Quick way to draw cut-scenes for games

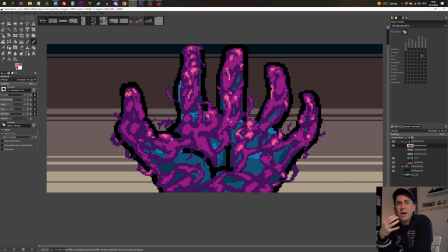(8:21)
And it's a little bit of the bad guy in the whole Orangepixel universe.
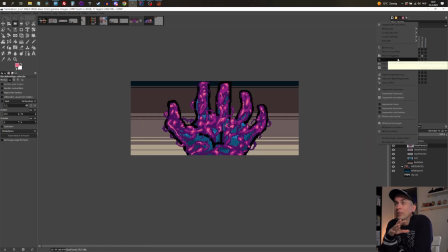(8:24)
Although I only started working on the ooze, I think in Snake War was the first, probably.
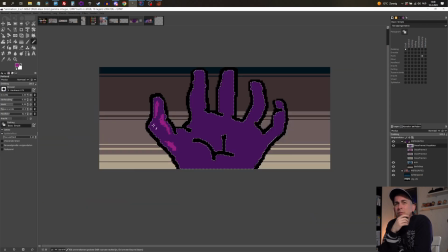(8:32)
Maybe it was in Space Grunts 2 as well. Well, it's in Residual. There it's really where it started, or where you really get more explanation about the ooze and affecting whole planets and whole galaxies. And in Regulator City, it's on Earth. So yeah, the ooze is now on Earth.
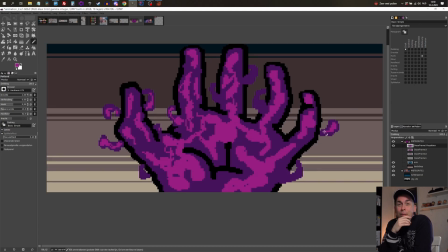(8:49)
And you need to somehow get rid of it or manage it. So as you can see here, just a bunch of animation frames where the ooze gets controls more and more of the hand, takes over more space. I could have copy pasted these frames,
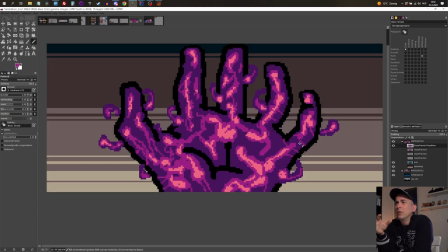(9:06)
but I wanted to recreate all this purple pinkish stuff so that it has more of an organic change as you flip to the frames.
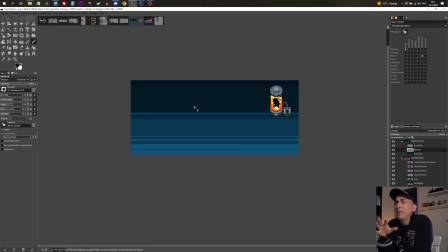(9:14)
There's not a lot of animations I'm using for this, like four or five hands, different hands.
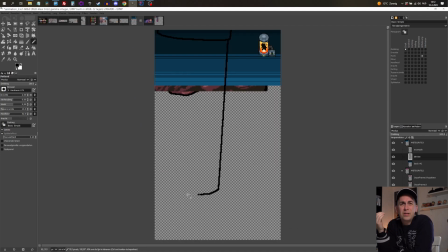(9:20)
So that's also part of this animation, or the animation type I'm using for this game. It's very rough, it's very raw.
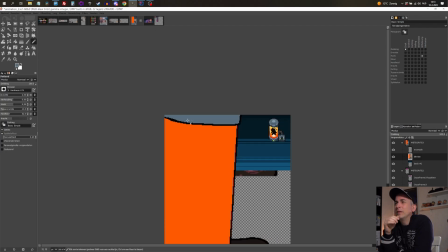(9:29)
It's a bit inspired by the 90s, and there was just a lot of limitations on the amount of graphics you could use back then.
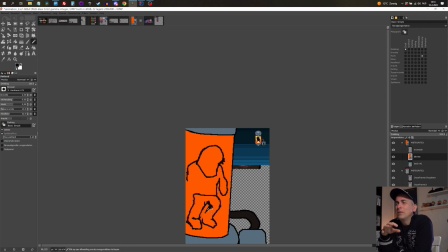(9:36)
So I want to try to recreate that style by using less animation frames and just adding movement from code and all those type of things.
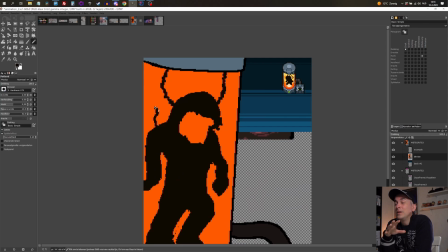(9:45)
And now it's on to the latest, or the last animation frame, or last frame or scene of this animation.
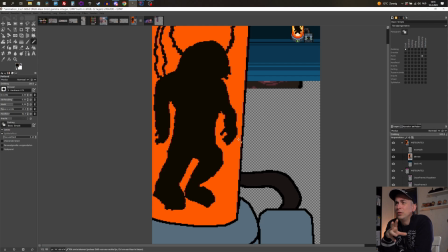(9:52)
This is pretty much you in a DNA pod,
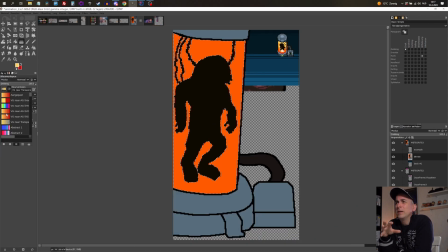(9:57)
and there will be text underneath explaining that you got touched, or you got influenced,
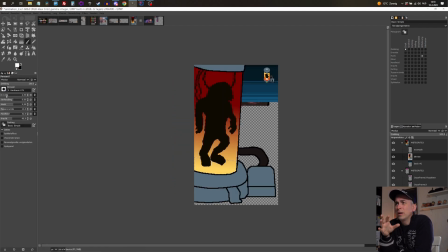(10:02)
or controlled by the ooze, but you got put into this DNA part,
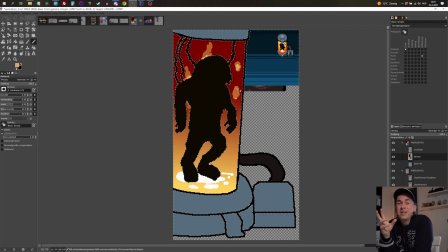(10:07)
and then you got healthy again, but some of that ooze was left behind and you now have some sort of special ability. That also then explains the special ability you have in the game.
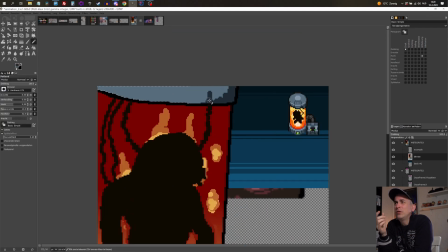(10:20)
So this animation, even though it's very short and raw and only shown like once after the tutorial,
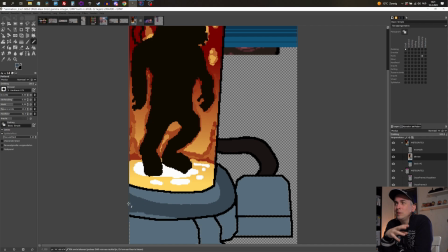(10:27)
it's still an important part of the story and of explaining to the player what's going on.
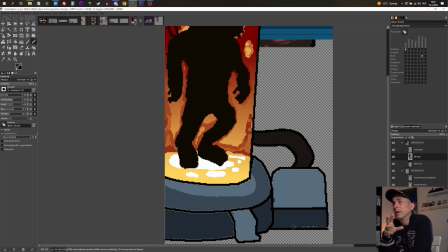(10:33)
Or at least I hope so. A lot of players won't even read, but that's it. That's up to them.
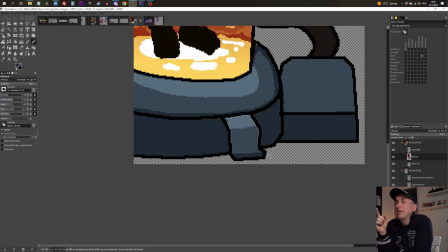(10:39)
I'm actually modeling this after that tiny one in the top right corner of the image,
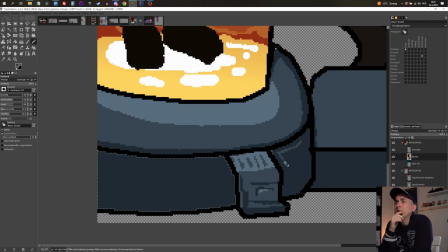(10:43)
which was done by DMAC Dylan, the intern a few years ago working on Regulated City.
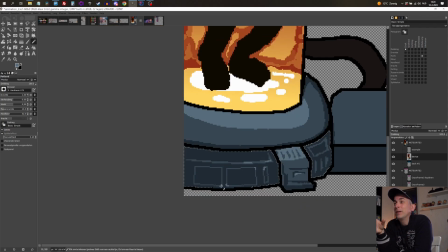(10:49)
I'm now trying to recreate that, but a little bit bigger and a little bit different.
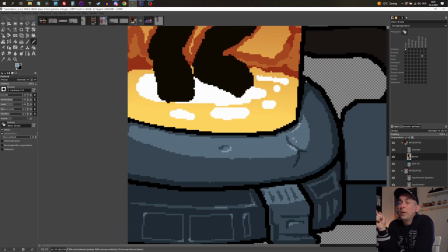(10:55)
But the idea has to be the same, because those parts, you'll encounter those parts in the game.
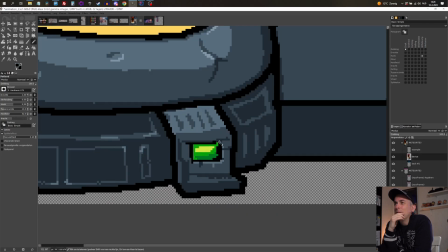(11:01)
So you do have to see some similarities there. The pod is a lot bigger than the background, as we will be scrolling this into the screen.
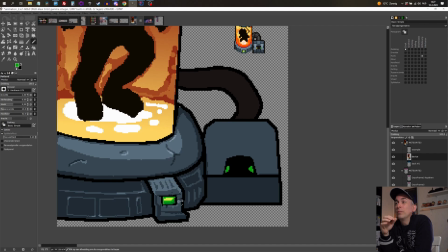(11:10)
So going big on it, and then there will be text underneath. And I think we're almost at the end of this animation, and then I'll just show you a little bit of the gameplay, how it looks in game.
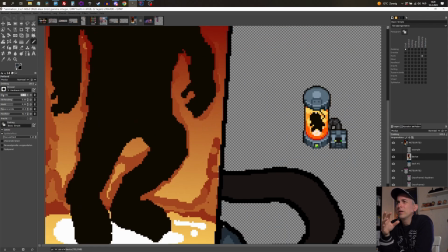(11:22)
I also did all the code for this, but I'm not showing all that code, or maybe I'll just give you a little screenshot in a minute.
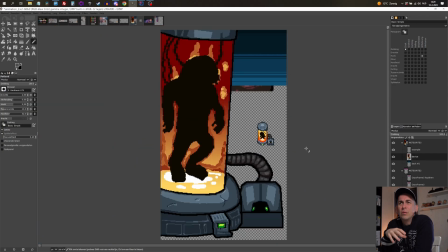(11:28)
But writing code isn't really that interesting. This is really just throwing pictures on the screen at the right time, moving them in certain intervals, and all very simple. I'll just show you a little bit of the code in a minute. It's not really impressive or interesting, but it does the job, and that's the most important thing, because if I'm adding more of these animations, I'm still just one game developer. I need to somehow manage all my time working on these things and making them work and still continue to complete the game. So that's it. That's all the drawing I've did. If you talk like this very quickly, it's like maybe 10 minutes, 8 minutes. And it was a little bit more work than that. But let me show you the results of this. Let me just stop this one, and then I'll show you the result of the flashy icon, but also this animation.
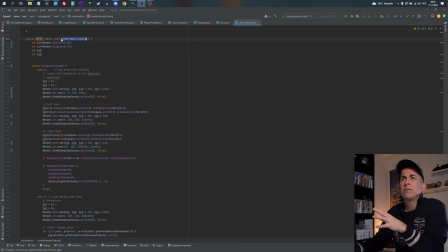(12:19)
So the code is pretty simple. This is the thing that really renders these animations I just drew, just that one.